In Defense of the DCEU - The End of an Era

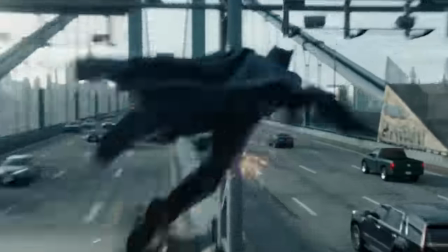743s
And the pacing is brilliant because it's not just big explosion, big explosion, big explosion. It's explosion, pause, drama, resolution.
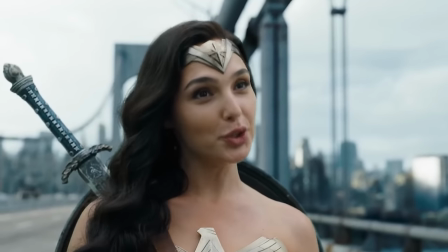751s
This shot, the grappling gun, perfect timing. Wonder Woman costume looks good. Can't tell if they changed it or it's just because of the light.
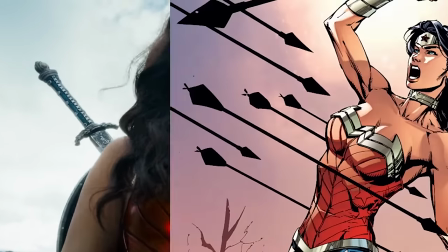758s
But the gold has a more silvery tint that reminds me of her new 52 costume, which is a cool look.
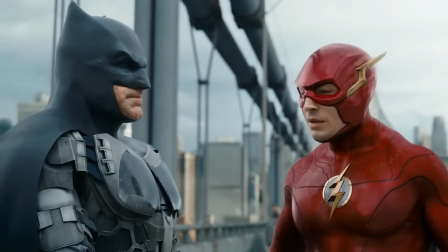762s
Batman's costume? Listen, are the little armor pad thingies weird? Yes. But take those away and you have a gorgeous Batman costume.
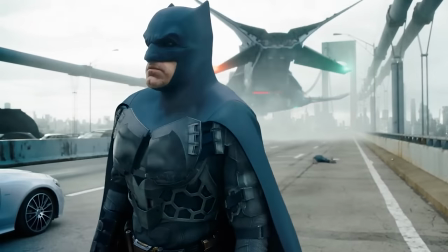770s
This is the first time we've seen the blue and gray in live action since the 60s and it works.
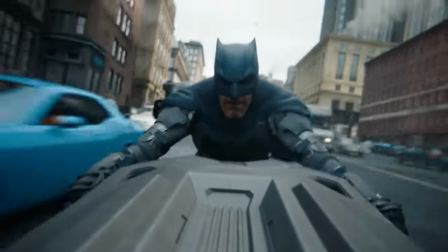775s
I'm very hopeful that this is the look going into the new DCU. Not necessarily the design but that color scheme.
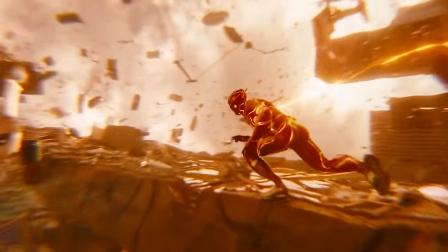781s
Barry's costume is tricky. Sometimes I love it. I know people are all over the place on the CGI in this movie.
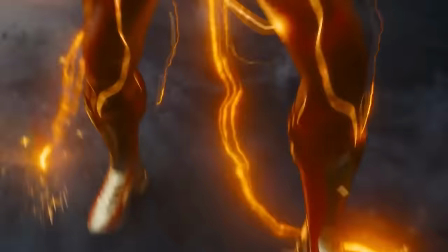786s
Sure. But I think a lot of the time the Barry new 52 suit with the yellow lightning lines looks great.
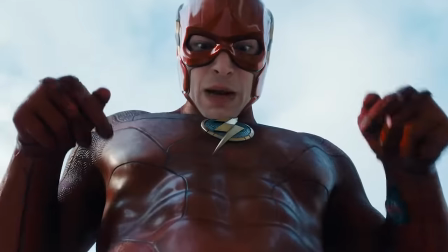791s
But I'll admit other times it looks weird. Usually when he's standing around. And there's a strange focus on Barry's head.
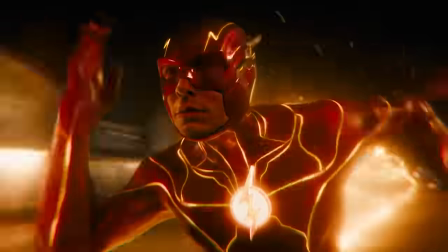796s
Seems like they're using a more shallow lens which tends to make his head feel bigger which i get shows more emotion looks kind of
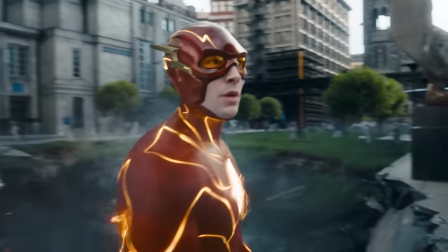802s
cartoony but it also just looks strange a lot of the time and the cowl is a little bit too built up for me i'm as surprised as you are
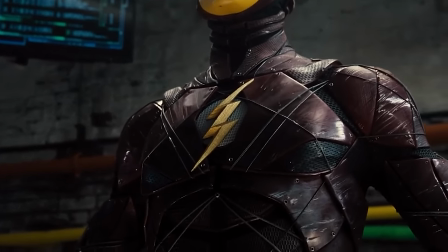809s
but i think the justice league costume is my favorite dceu flash costume if i had to rank him it's justice league new 52 batman suit
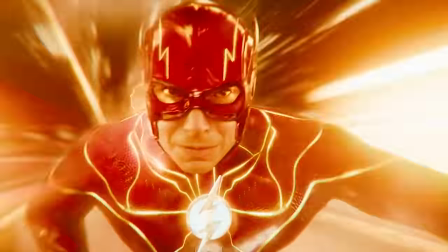816s
first time out costume and then dead last nightmare big picture i think the word that sums up why i love the first two thirds of this movie is
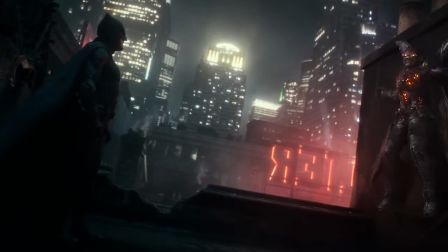824s
intention so many movies come out these days where you can feel the reshoots. And to be clear, there's nothing inherently wrong with reshooting part of a movie.
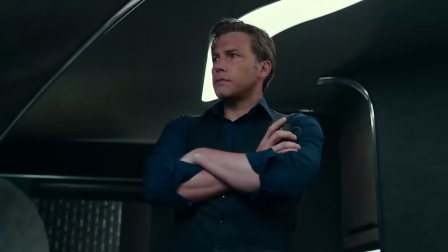831s
It happens all the time. And when it's done well, you don't notice. What we're seeing a lot of today are reshoots that you cannot miss.
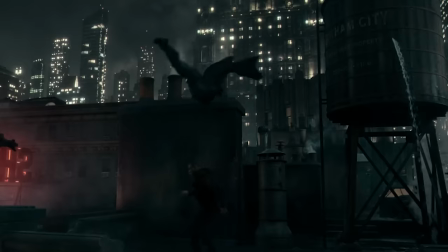838s
Scenes filled with dialogue that is obviously added after the fact. Constant quick edits to Frankenstein 3 versions of the same scene into one.
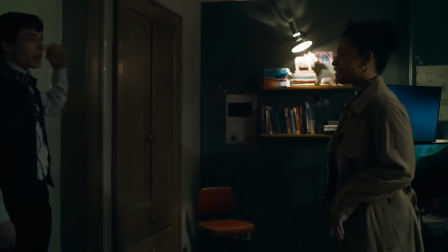846s
Silly looking reshoot wigs. It's a problem. It is really hard to pull off a joke like this one if you haven't nailed down the pacing long before you shoot.
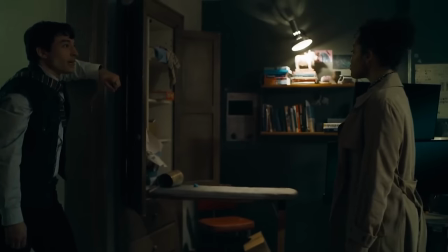853s
And then you don't make a bazillion changes in the editing booth. That way, the timing carries through.
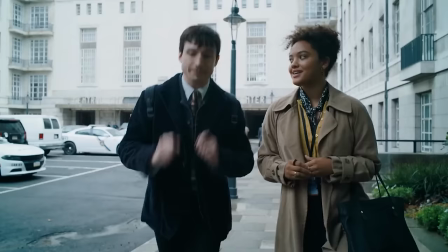858s
And in comedy, like in life, timing is everything. Speaking of this scene, I think Kiersey Clemens could have been a good Iris West if she was ever given anything to do.
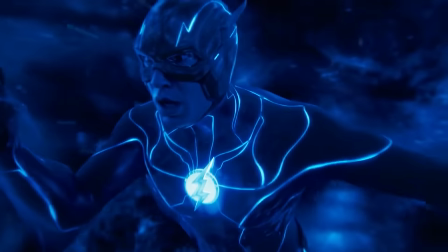866s
Same with The Friends. I think the bit where Barry enters the Speed Force, which did not win the most cheerworthy moment at the Oscars this year, what a snub.
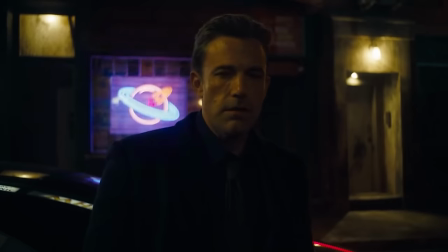872s
But I think that moment, visually, pretty cool. And just like he does as Batman, I think Ben Affleck works in this movie as Bruce.
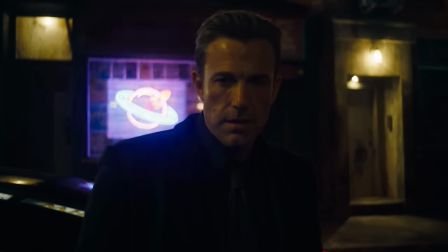878s
Maybe it's just the voice or the chemistry with Miller, but I just wish I always liked Affleck's Bruce Wayne this much.
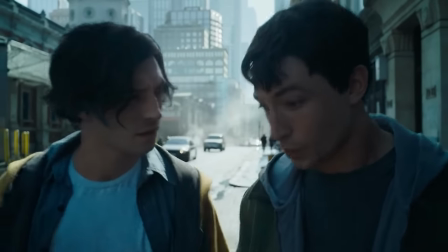884s
Okay, so the double berry effect. Perfect. This looked incredibly convincing. If you told me Ezra Miller has a twin and that's how they made these shots happen, I would believe you.
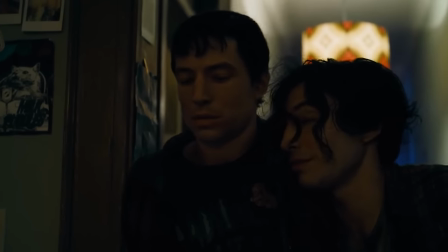893s
They're constantly interacting, holding hands, picking each other up, and it's seamless.
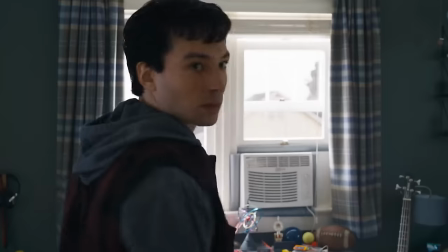898s
Again, I know the CGI in this movie was all over the place, but that effect, the double berries, is make or break for me.
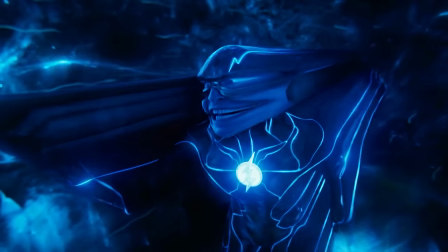903s
If this looks bad, it doesn't matter how much fun the Speed Force looks like or how lifelike the babies are.
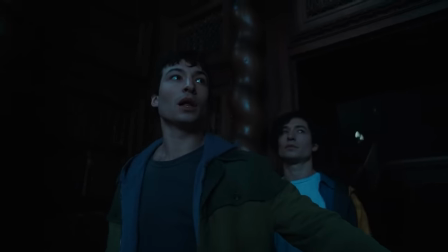908s
This movie does not work. It was this one specific effect does not work. fun fact people wonder how this movie cost so much money well here's part of why
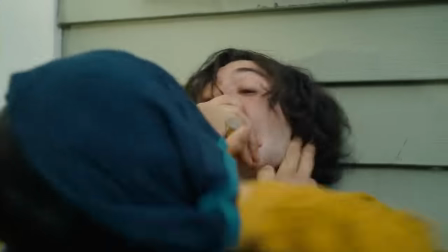915s
they shot some of this movie during covet so they were not able to film in america but there were some shots like this one that take place in what
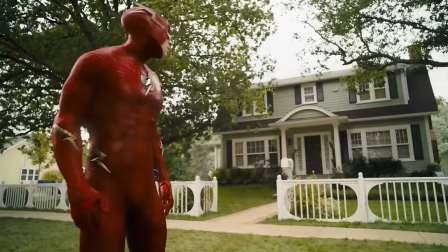922s
is clearly an american neighborhood so what did they do they went to a town in england that looked like that oh i'm sorry what i meant to say was
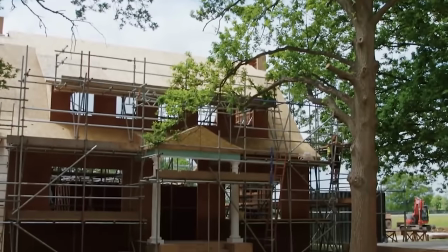928s
they went to a bunch of trees in england and built all the houses shot the scenes and then in accordance with the local law
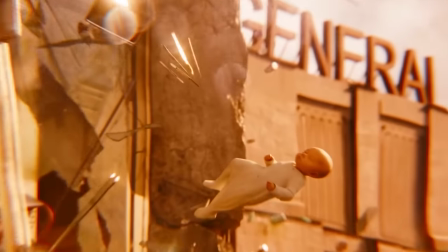934s
tore the houses down so like in any other movie with cgi babies in the speed
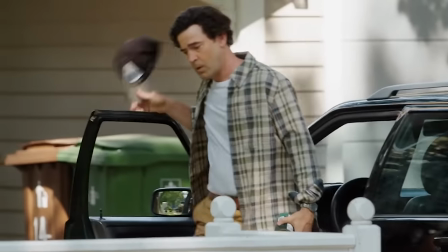939s
force the cheap part would be the scenes where you could just film a person standing around in the real world,
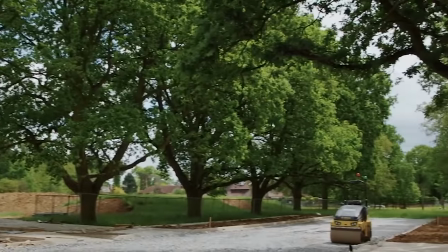944s
but even those were unreasonably expensive. Back to good things. I also enjoyed most of the Barry and Barry hijinks.
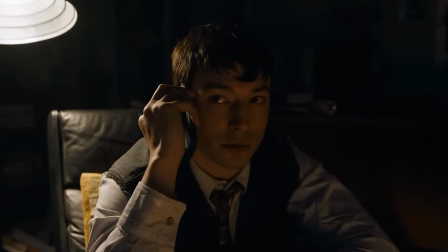950s
I was hoping that The Flash both would not just be an origin movie, and also I knew that we'd probably need to learn about Barry's origin in this movie.
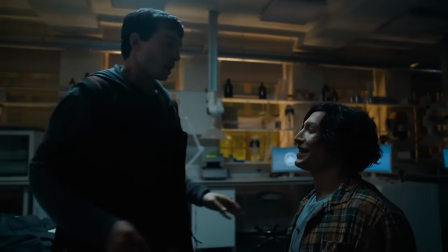958s
So the decision to have an experienced Barry explain and reenact his origin with a younger version
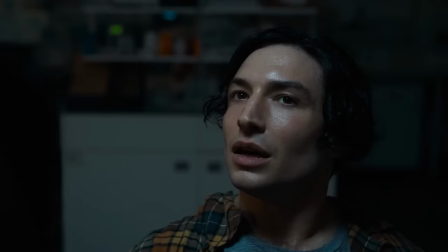962s
of himself was a clever way to tell an origin story without just telling an origin story.
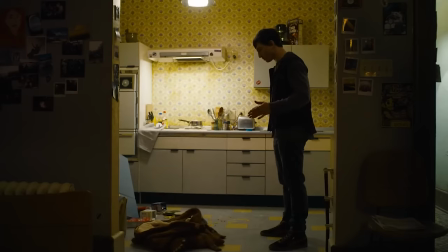967s
Having older Barry around explaining the powers to younger Barry was also an elegant way to get over the fact that the Flash's powers are pretty all over the place.
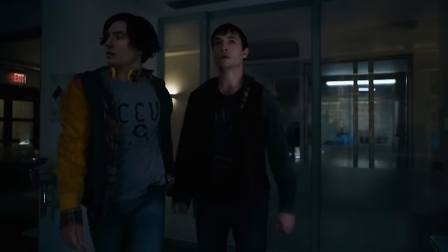974s
And sure, ideally an audience would just accept that Barry can vibrate fast and walk through walls, but audiences usually require something to grab onto.
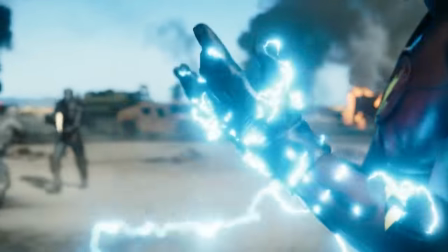980s
And it certainly helps if someone is able to give us a crash course in all the Flash powers every time he wants to burst out a new one like creating a little tornado or shooting lightning.
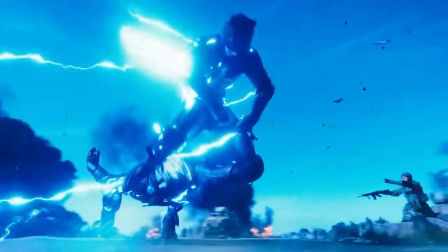989s
And I do appreciate how much this movie got at what can be fun about the Flash.